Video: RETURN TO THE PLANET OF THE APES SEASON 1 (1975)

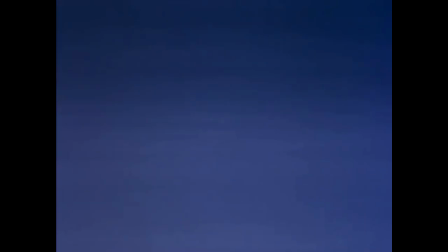When the visuals in Return to the Planet of the Apes are good, they are very, very good.
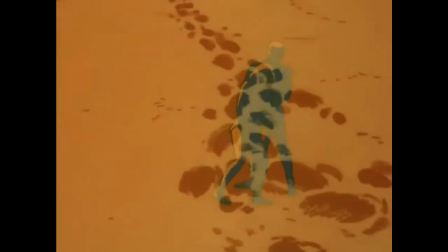You'll notice I didn't say animation there, and more about the reason why later.
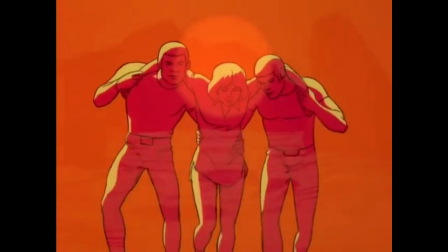For instance, this show has one of the most impressive opening sequences I've seen in a cartoon from the 1970s.
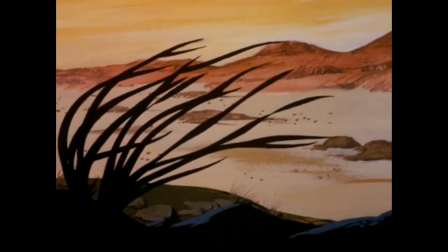Seriously, take a look at this. Ooh. Whistling wind, moving fronds, static background.
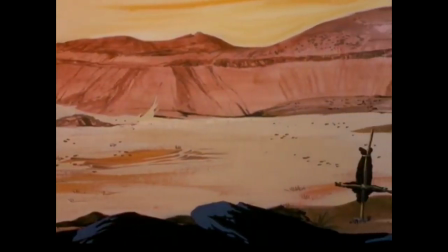Ah, well. If you're trying to cut down on costs, oh my.
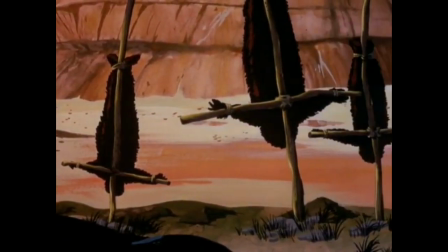What are those? What are those? We're not going to see those in the show, right?
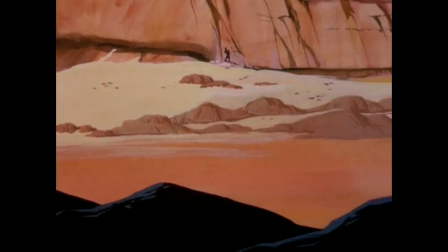I mean, it's a kid's show, so we're not. Ooh! What was that? Oh, it's this guy.
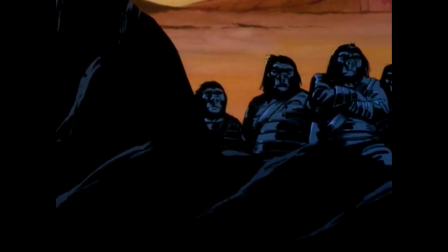This ape. Yeah. So, oh! Alright, what are these folks doing hanging out around here?
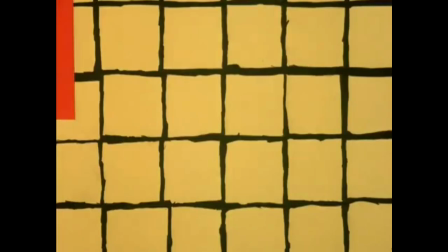Oh my god! Ah! Ah! Ah! Eyes! Oh!
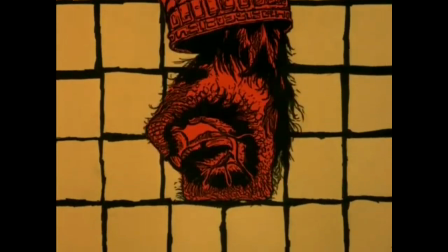Oh my god, this is terrifying. Oh! Ape fist! Oh, and it got really fast, really fast!
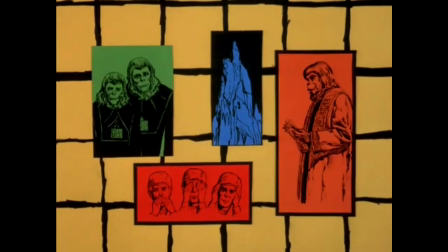Ooh! Oh my god, are we gonna get to see all this? In this show?
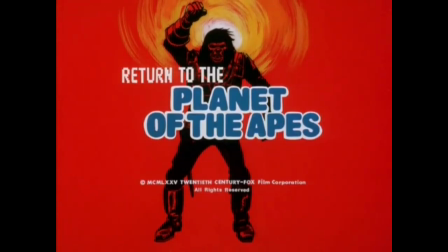And it's a kid show? Oh!
Return to the planet of the apes!
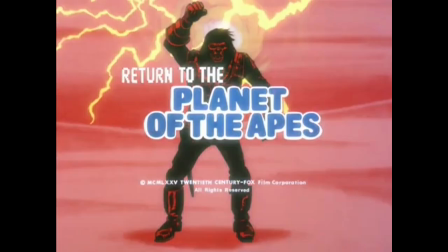Okay, then!
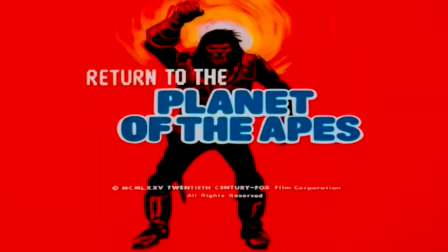And by the way, if you recognize that voice solemnly intoning the name of the show, there's a good reason for that.
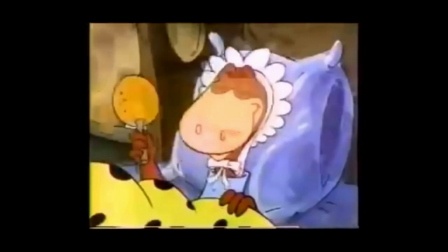Kitschy kitschy coo! Dino! Bonnie, my pebbles! Yeah, it's Fred Flintstone.
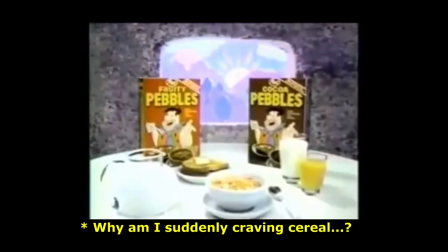We'll talk about him in a minute too, but you get the point. That combination of animation and stills in the opening,
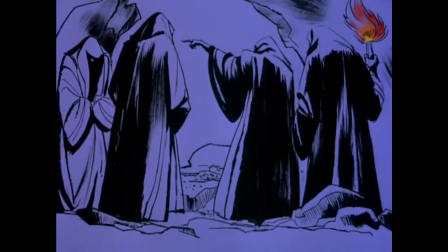coupled with the evocative music composed by Dean Elliot, is truly startling.
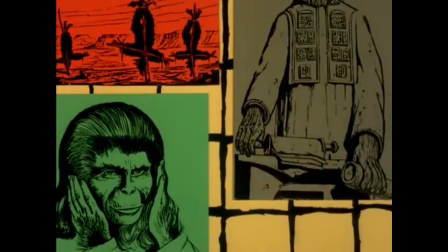That's part of the reason I know I probably didn't see this as a kid.
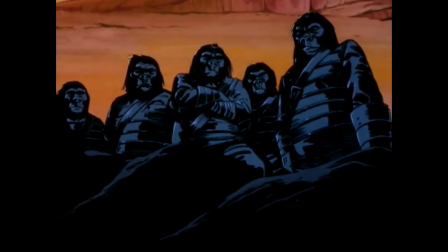If I was running out of the room every time Dark Shadows came on,
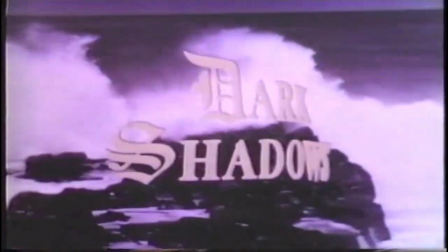whenever my sister watched it while it was in syndication, I'm sure I would have been scared to death by this.
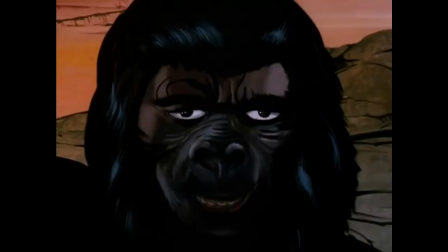That gorilla face alone would have scared the shit out of me, and I would have remembered that.
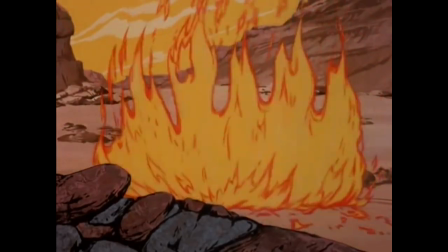This tendency of the producers to augment the animation with highly detailed stills,
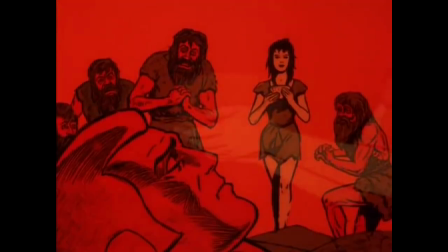especially in the first episode, gives the show a much more mature feel than the average cartoon.
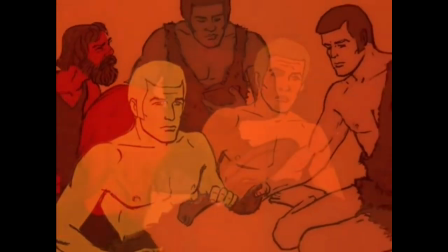It's in fact similar to the way such art was deployed on Johnny Quest, giving both that show and this one a very distinctive style.
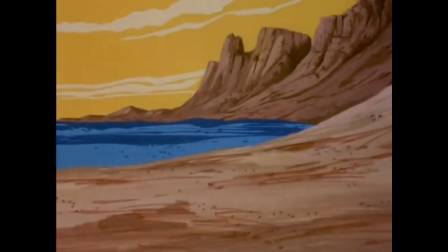The backgrounds are equally distinctive, which is necessary given so much of this future Earth,
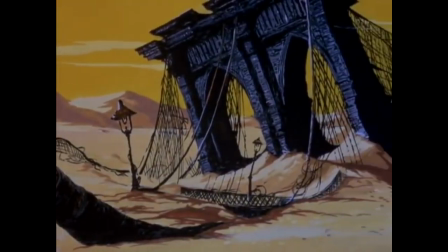and yeah, spoiler alert, they're on future Earth, is entirely desolate.
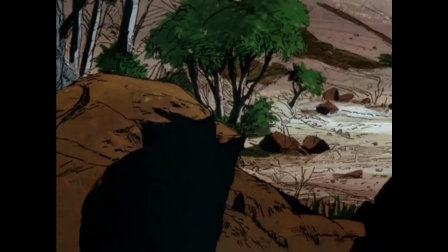That doesn't always save the show later, mind you,
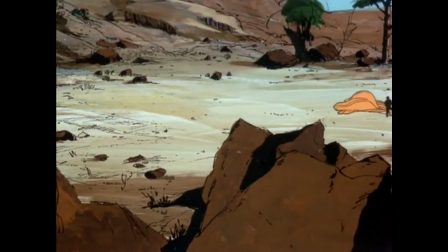but it makes its first episode and a few episodes later look amazing at times.
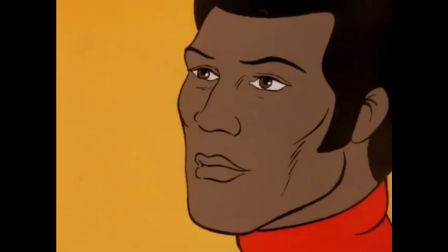There are also a few incredibly talented voice actors here, most notably...
Barney, my pebbles!
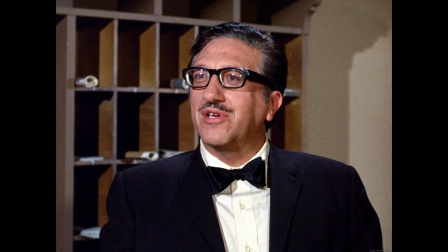Yep, that's Henry Corden, the second and most prolific actor to play Fred Flintstone after the original actor Alan Reed.
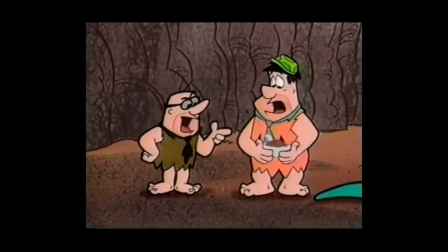He got to start doing that fairly early because apparently Reed was never able to sing on key,
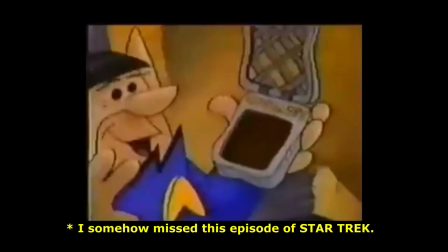so Corden, who was already doing other voices for the show, was Fred's singing voice.
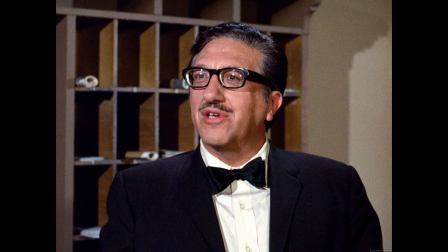By the time Corden took over the part full-time, with Reed's death in 1977,
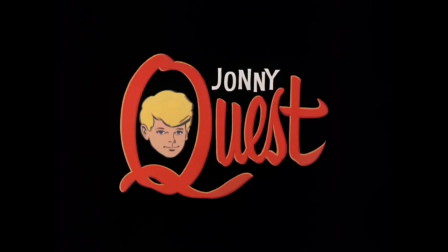he'd lent his versatile voice to various cartoons, including Johnny Quest, The Fantastic Four, and in this show as the main villain,
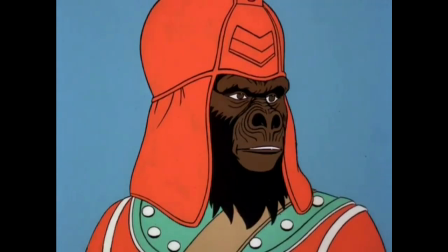General Urko, and, of course, the narrator.
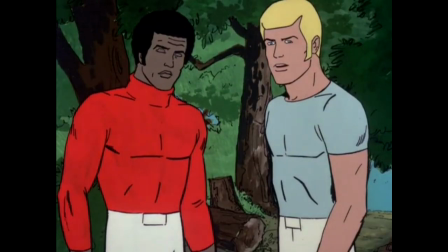The one voice actor with a connection to the franchise already provided the voice of Jeff Allen.
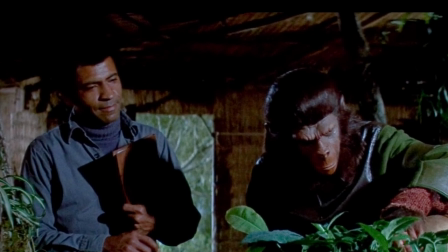Austin Stoker had played MacDonald in 1973's Battle for the Planet of the Apes.
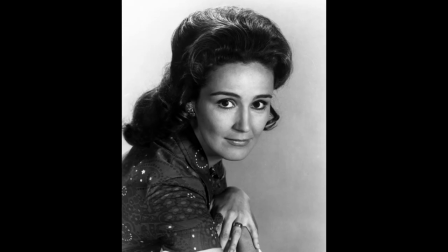And Judy Franklin was voiced by Claudette Nevins, who, among other parts,
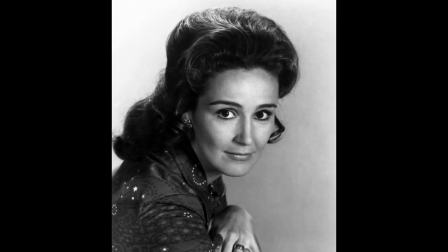was best known in the 1970s for this.